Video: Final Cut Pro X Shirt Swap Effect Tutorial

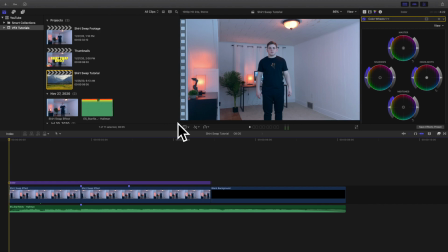Hello everyone, my name is Joshua Winkins, and welcome back to another video. In this video, I want to go over how to create a shirt swap effect in Final Cut Pro 10. Let's go ahead and just show you what it looks like. So as you can see right here, boom, I just swap my shirt, and that's why it's called the shirt swap effect.
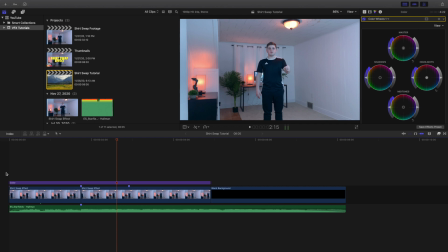Now, it all depends on you how you want to create this effect. You can exaggerate the action a little bit more if you're more of a good actor. I'm obviously not a very good actor, but it all depends on how you want the effect to look. But that is pretty much the basics of the effect right there,
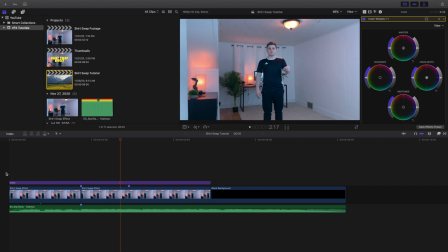and you basically want to do your best to not move at all, especially when you're recording the second clip. Now that being said, you're going to want to record two different clips. As you can see right here, here's a first clip with this shirt, and then here is a second clip with this shirt.
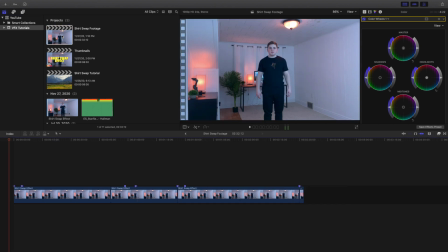So what you're going to want to do is, let's head over here, and you can see there's three different clips. Now, I recorded a third clip with a different shirt. I didn't know it was going to be a little bit of a mistake. You really only want to do two shirt swaps, because what you'd have to do is you'd have to record like the normal action,
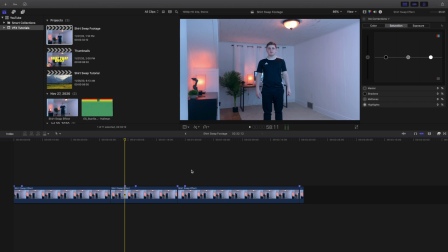and then you have to repeat it again in order to transition into the third one. So I just encourage you to just stick with at least doing two, especially when you're just beginning. So let's go ahead, and as you can see right here, basically you're having two clips and you're repeating the same action.
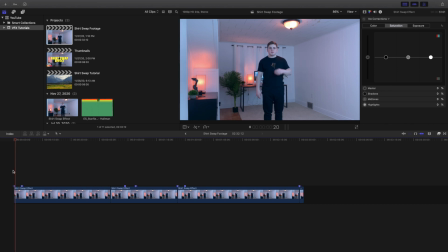So you're going through that entire action in both clips. So you're going up there and then boom. And then basically the whole idea is you're ending. See where I end? The place where I end is exactly where I start.
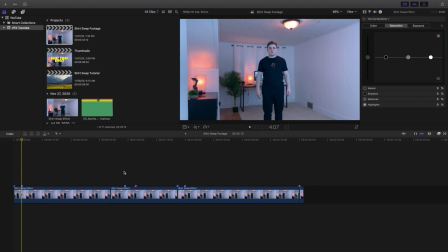So my starting position, my ending position, and then let's go to the second clip, starting position, and the end position. So you want to end exactly where you started. That way it's a cleaner transition. And as you can see right here, as you saw the first clip, let's go over to the second clip right here, and there you go.
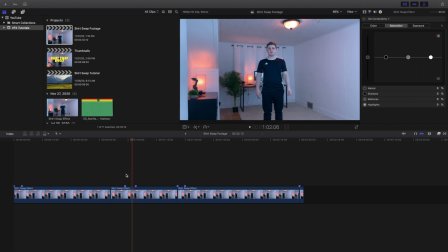You're literally just doing the same thing in both clips, and then you're basically just trying to match them together. Now, I'm just going to show you kind of frame by frame how I made this, and hopefully it all makes sense.
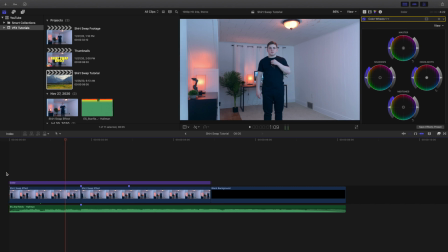So as you can see right here, let's go ahead and just play it right here, and I'm starting out right here, and I'm going up to start to grab my shirt, and then boom, I transition to the next one, and then you can end pretty much wherever you want.
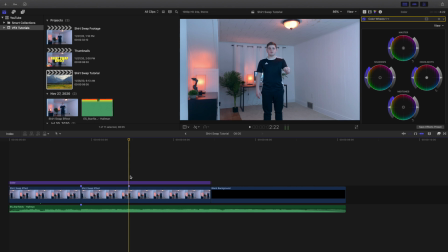I might have it drag out, or I may just have it end right here. I'm not 100% sure how the final edit is going to look. Obviously, you already know by watching the intro of the video. So I'm going to give you a very simple explanation. Hopefully, I'll do my best to kind of make sense of it, and hopefully you at least understand it a little bit.
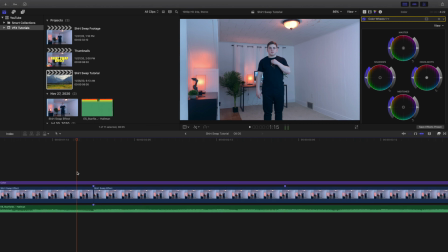If you ever have any questions, go ahead and leave it in the comment section down below. But what you want to do is you want to watch my hands, because it's the same thing with the grabbing object from the screen or the Spider-Man effect,
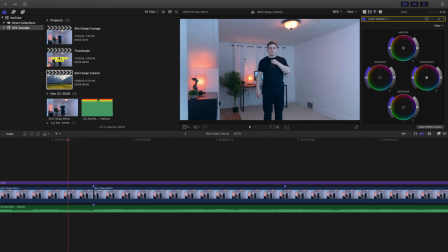where basically what you're trying to do is you're trying to make it one fluid motion. So watch my hands, I'll go frame by frame. So as you can see right here, my hand starts to come off my shirt. And as you can see where my hand is, right here, and then the second clip.
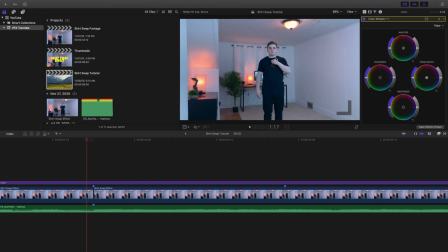I can't have in the second clip my hand to be exactly here, or else it'll be a weird cut. So pretty much right as I'm letting go of my shirt, I go ahead and cut to the next thing. So basically, if you watch my hands go into one fluid movement.
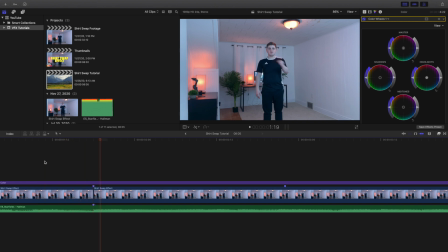So my hand is continually moving even when it goes on to the second clip. So let's go frame by frame. Watch my hand starts moving, and as my hand releases my shirt, go ahead and cut to the next thing.
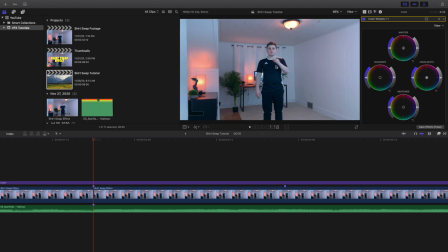So basically you want your hand to keep on moving. Hopefully that made a lot of sense. Again, it's the same thing as the grabbing object from the screen or the Spider-Man effect. You want everything to be in one fluid movement. So basically what I just did was, the best way to kind of explain it is I went a frame right before I let go of my shirt.